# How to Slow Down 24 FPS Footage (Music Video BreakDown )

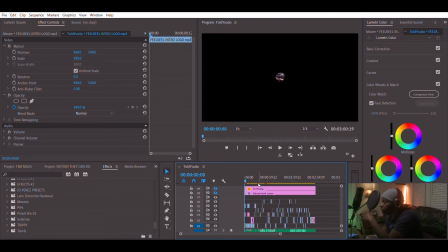I'll show y'all the exact process, but because this might look like a lot, which it is, but once you start cutting everything down and breaking everything down, man, it's not as much as you may think it is, bro, for real. But what I was saying,
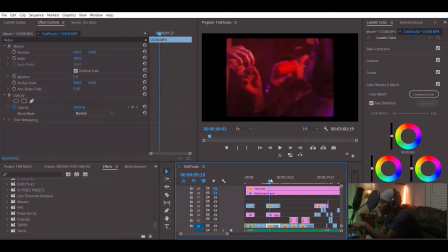but simplicity is key though, man. What I start out, I line up every take by take. I line them up, boom, and then I go through and I make my chops accordingly.
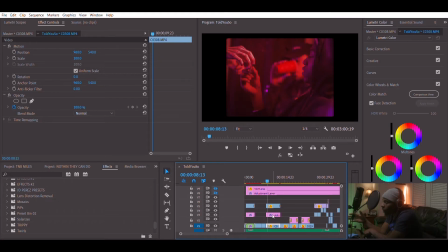There's not like no specific beat that I chop on or nothing like that. I just go with the vibe of the video, to be real with you.
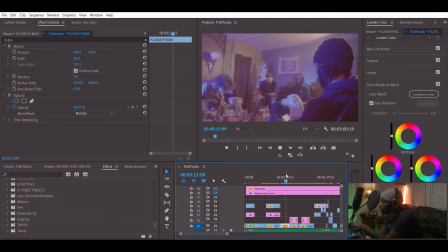He was on it.
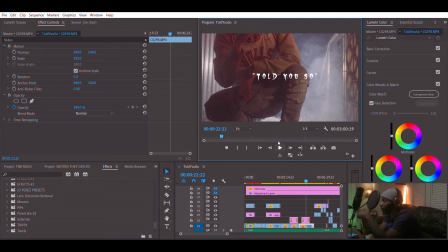He just dropped this video, man. Go check him out, TMB Miles. His video actually on the channel, Feel Real Digital.
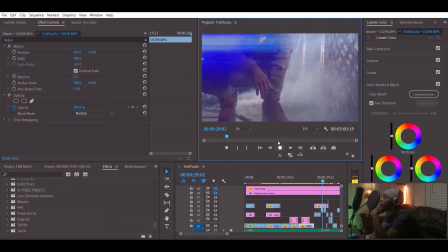Shawty telling me to move on, but I don't want that. Baby, wanna love you for the rest of the time, I swear that shit's a fact.
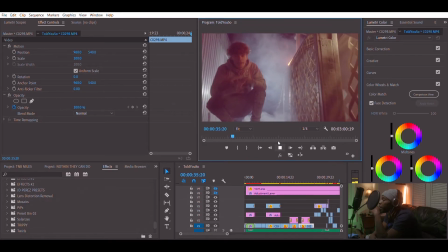You gon' always miss me, baby, let me get your heart back. Let me take you into this world and make sure you're my last.
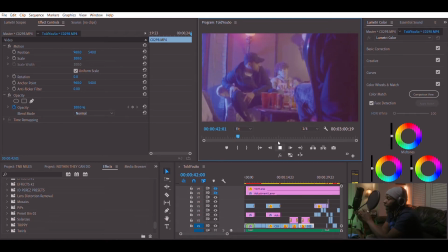I just wanna love you, baby, let me make you mine. You're just scared to get with me because you're scared you're wasting time.
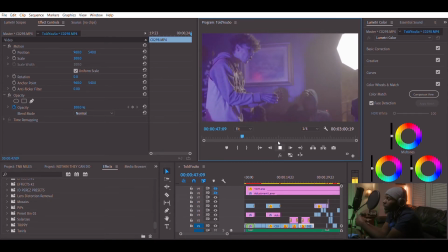I'm not gonna treat you like he did, let me treat you right if you wanna succeed. Baby, stick right by my side, cause you know, yeah, you know I'm really bad at blow. Never been the one to flex, but now I got dough. Now I'm smoking peas and they mad cause they so bro.
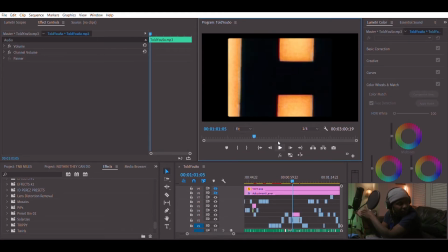Working on is really simple, bro. For real, for real.
Never
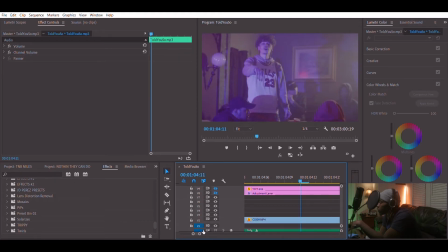never trust nobody, never call nobody, yo, bro.
Alright, now I'm gonna show y'all
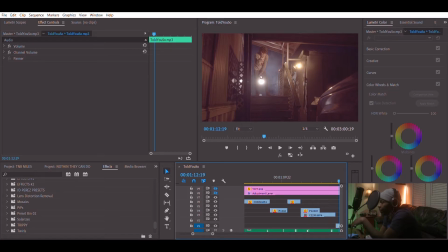okay, now the lighting situation. Now you see I have him backlit. I got a powerful light back here. I think it's like the Godox SL60. I got a tube light right here just to accent a little bit of red on his face. You feel me? Just to add that color.
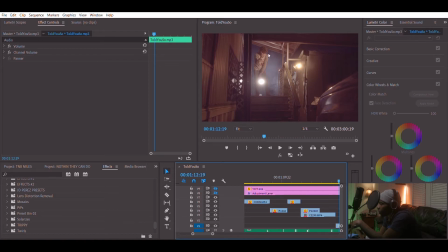And I have this light right here to power, just to give him a lot more front light on his front body.
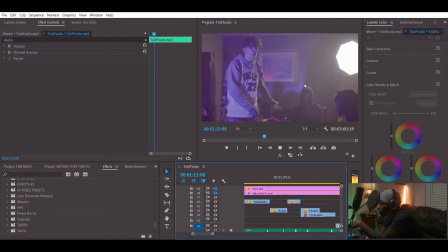You feel me? And this is just a practical light just to add more for the surroundings.
Bullshit, I don't wanna hear the bullshit, I don't wanna hear that.
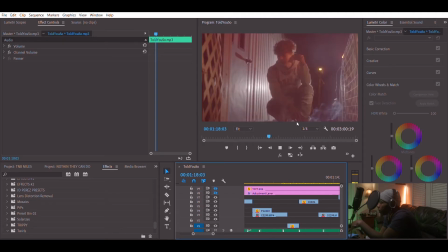Cause when I told you they was goofies, you ain't wanna accept that shit.
Now look where you see how you can check, you can see that red on the other side. That's coming from this little light right here. done. And of course this backlight right here, that's just the practical street.
Got you, now you back at it. Dog bad at selling pills, but he can't be mad at it.
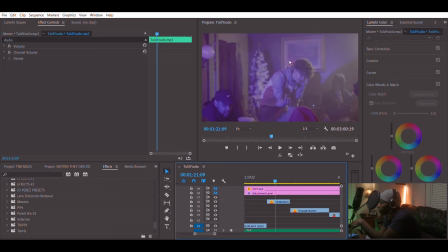This scene right here, I used the reflection off of the picture right here. That's actually coming from a light on the other side of the room over here.
Selling pills, but he can't be mad at it.
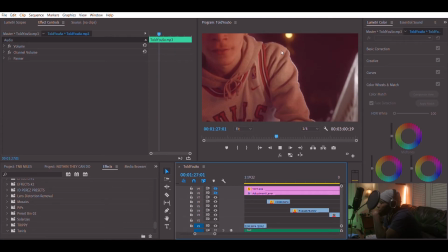When I warned him how they was, he still looks back at it. He ain't see who it was, all he know is he was tatted.
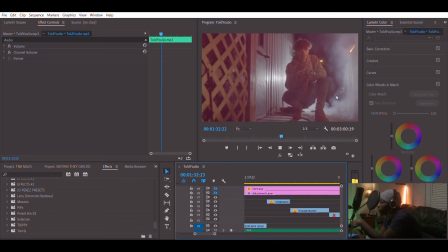I know so many things you wouldn't wanna know about. Yeah, you think he been out of town, but he been plotting you down.
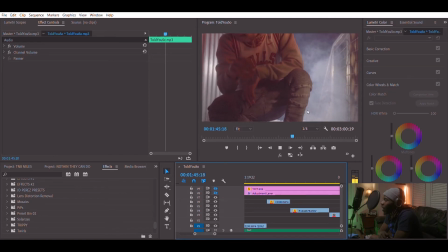Shawty telling me to move on, but I don't want that. Baby wanna love you for the rest of the time, I swear that shit's a fact.
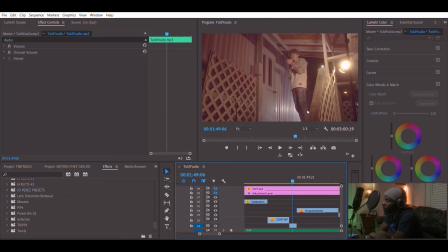Fog, I'm telling you, bro, it add a lot of accent when them lights is going through it. That shit look hard.
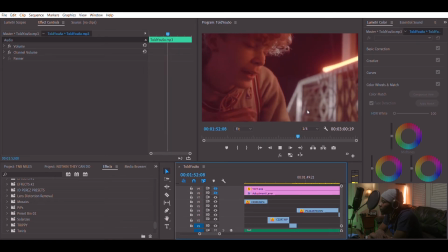You gon' always miss me, baby, let me get your heart back. Let me take you into this world and make sure you're my last.
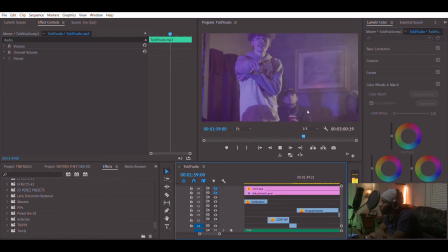I just wanna love you, baby, let me make you mine.
You're just scared to get what that look like smoke over there, clouds of gas smoke, but that's really the fog machine down to your bottom right down here. with me because you're scared you're wasting time.
I'm not gonna treat you like he did, let me treat you right. If you wanna succeed, baby, stick right by my side.